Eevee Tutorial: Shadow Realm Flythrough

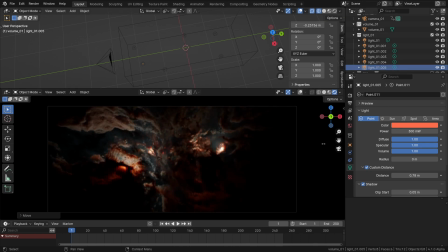I think it should look pretty solid this whole idea of placing the lamps along the way when we render the animation out later on then it should also be possible to turn the process completely upside down and actually change the noise pattern after setting up lighting not that we'd recommend it but it
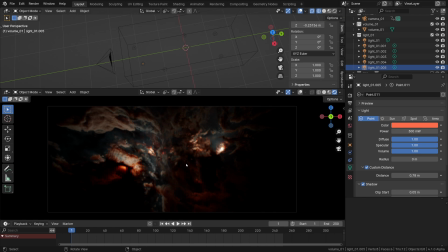can be done like that especially if you aren't really satisfied with the camera's path in that case the cloud pattern can be adjusted in the shader editor while having the volume
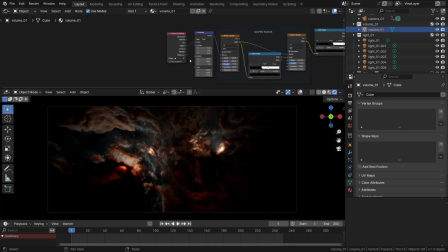cube selected naturally most likely it would be just a matter of
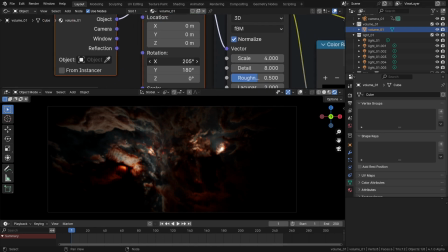tweaking the mapping coordinates like applying some extra rotation to maybe
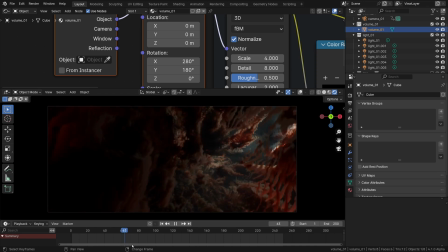get an unobstructed line of view for the the camera dolly or just get a different shape to art direct it a little bit or of
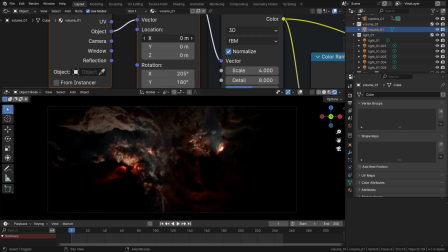course the location changes can also help alter the look of the whole thing quite dramatically in fact and that's the beauty of procedural noises we won't go there
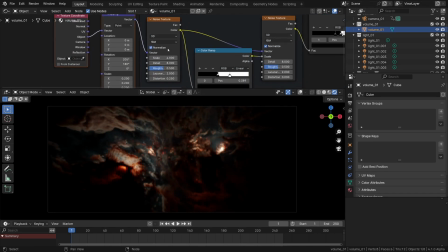but tweaking the super noise specifically could offer some crazy looking results
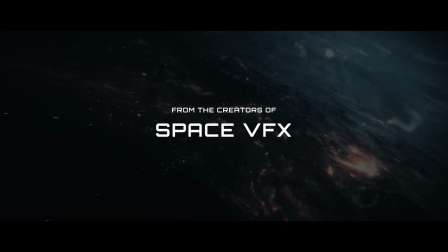too and that is something that we focus on in the cycles part of the course.
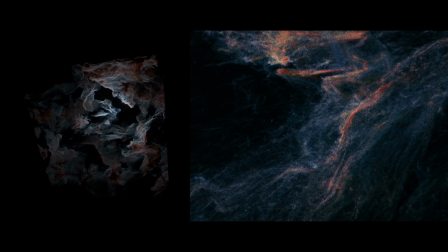If you're interested in learning volume shaders and a whole load of procedural tricks then we of course recommend the full nebula series.
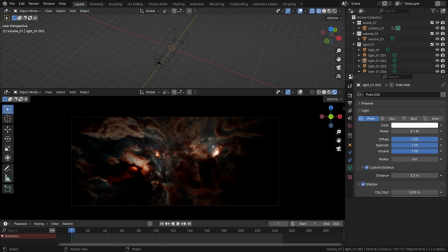Anyways the finishing touches to make before we hit the render button is to add that extra spice with some post-processing effects.
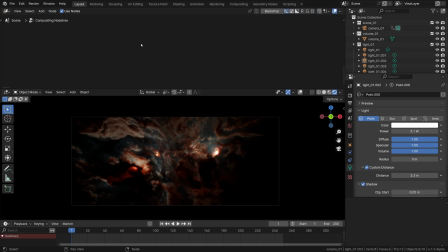I'll open the compositor, click use nodes right away and then press home to get all the nodes into view. Now adding some form of glow is a staple of 3d space art and we've never tried to sing too far off key from that particular hymn sheet anyway.
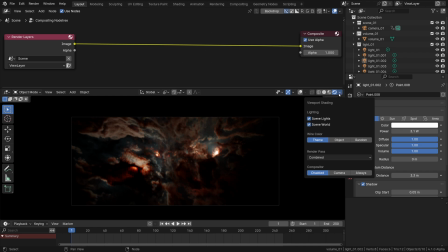So first actually let's turn the viewport compositing on in this menu and switch it over to camera to get it working in our viewport. So then I'll just go shift a and drop in the glare effect and get it auto connected.
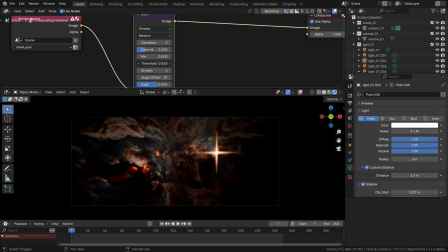By default it shows this kind of star shaped pattern where the threshold controls how bright the pixel has to be to trigger the glow. I'll set it to 1 for the time being and then actually let me show you something cool. In this blend file you'll also find the folder called stars.
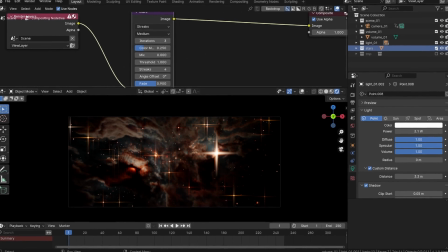I'm going to make it visible and actually it's nothing more than a quick star field particle system about which we'll
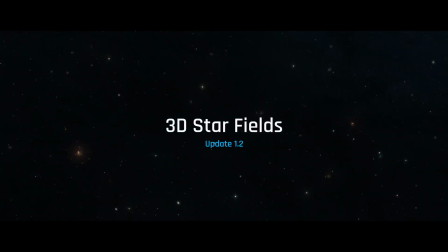talk in much more detail in yet another upcoming nebula course update and that one's all about 3D star fields.
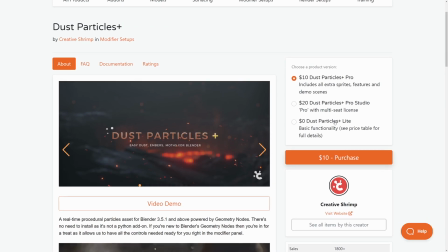For now though let's just point out that it's based on the free version of the dust particles asset that can also be downloaded from blender market and gumroad
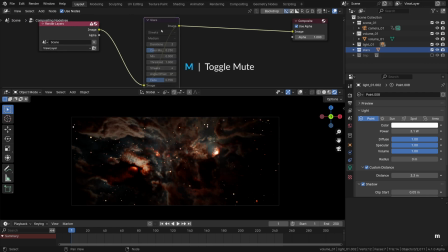so getting back to our scene the glare effect is especially useful when it comes to the bright objects such as stars as you can see
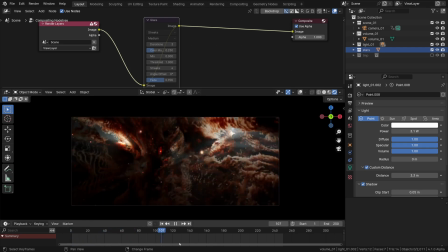without it it's just the plain circles even though they have some built-in edge softness to be fair and the way to actually sell this effect is to
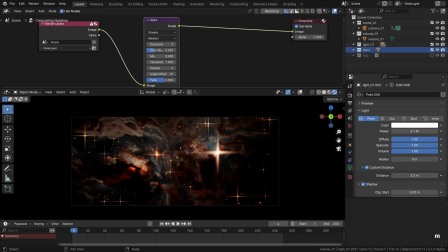make them shine to get that starry night vibe well maybe not as intense like that and it's probably worth starting with a simple fog glow and then add streaking. I'll shift D this node to copy it out and switch its type to simple star.
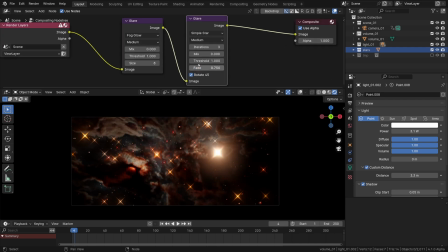To tone it down I'll reduce the fade all the way down as well as reducing the iterations to two and then as it's still way too hot I'll go ahead and bring the mix factor all the way down to negative 0.9 to get just a little bit of streaking. finally I'll throw
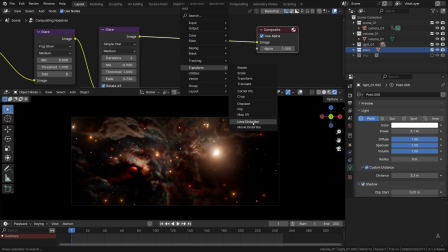some lens distortion into the mix or as it's sometimes called chromatic aberration this effect can look really cheesy if overused but will be lactose intolerant here and keep the cheese to a minimum so we'll take our lens distortion node and set the strength of this by pulling it down way away from zero
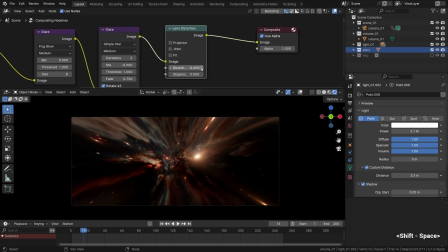even further I'm sure you'll agree it has that kind of entering into a warp speed kind of effect. And then on top of this effect we have a little bit of dispersion which is giving us this nice colour splitting
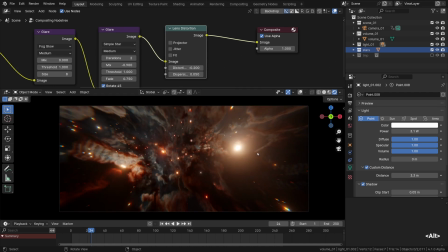on the edges as well as also contributing a little bit to that warp fly through kind of a feel.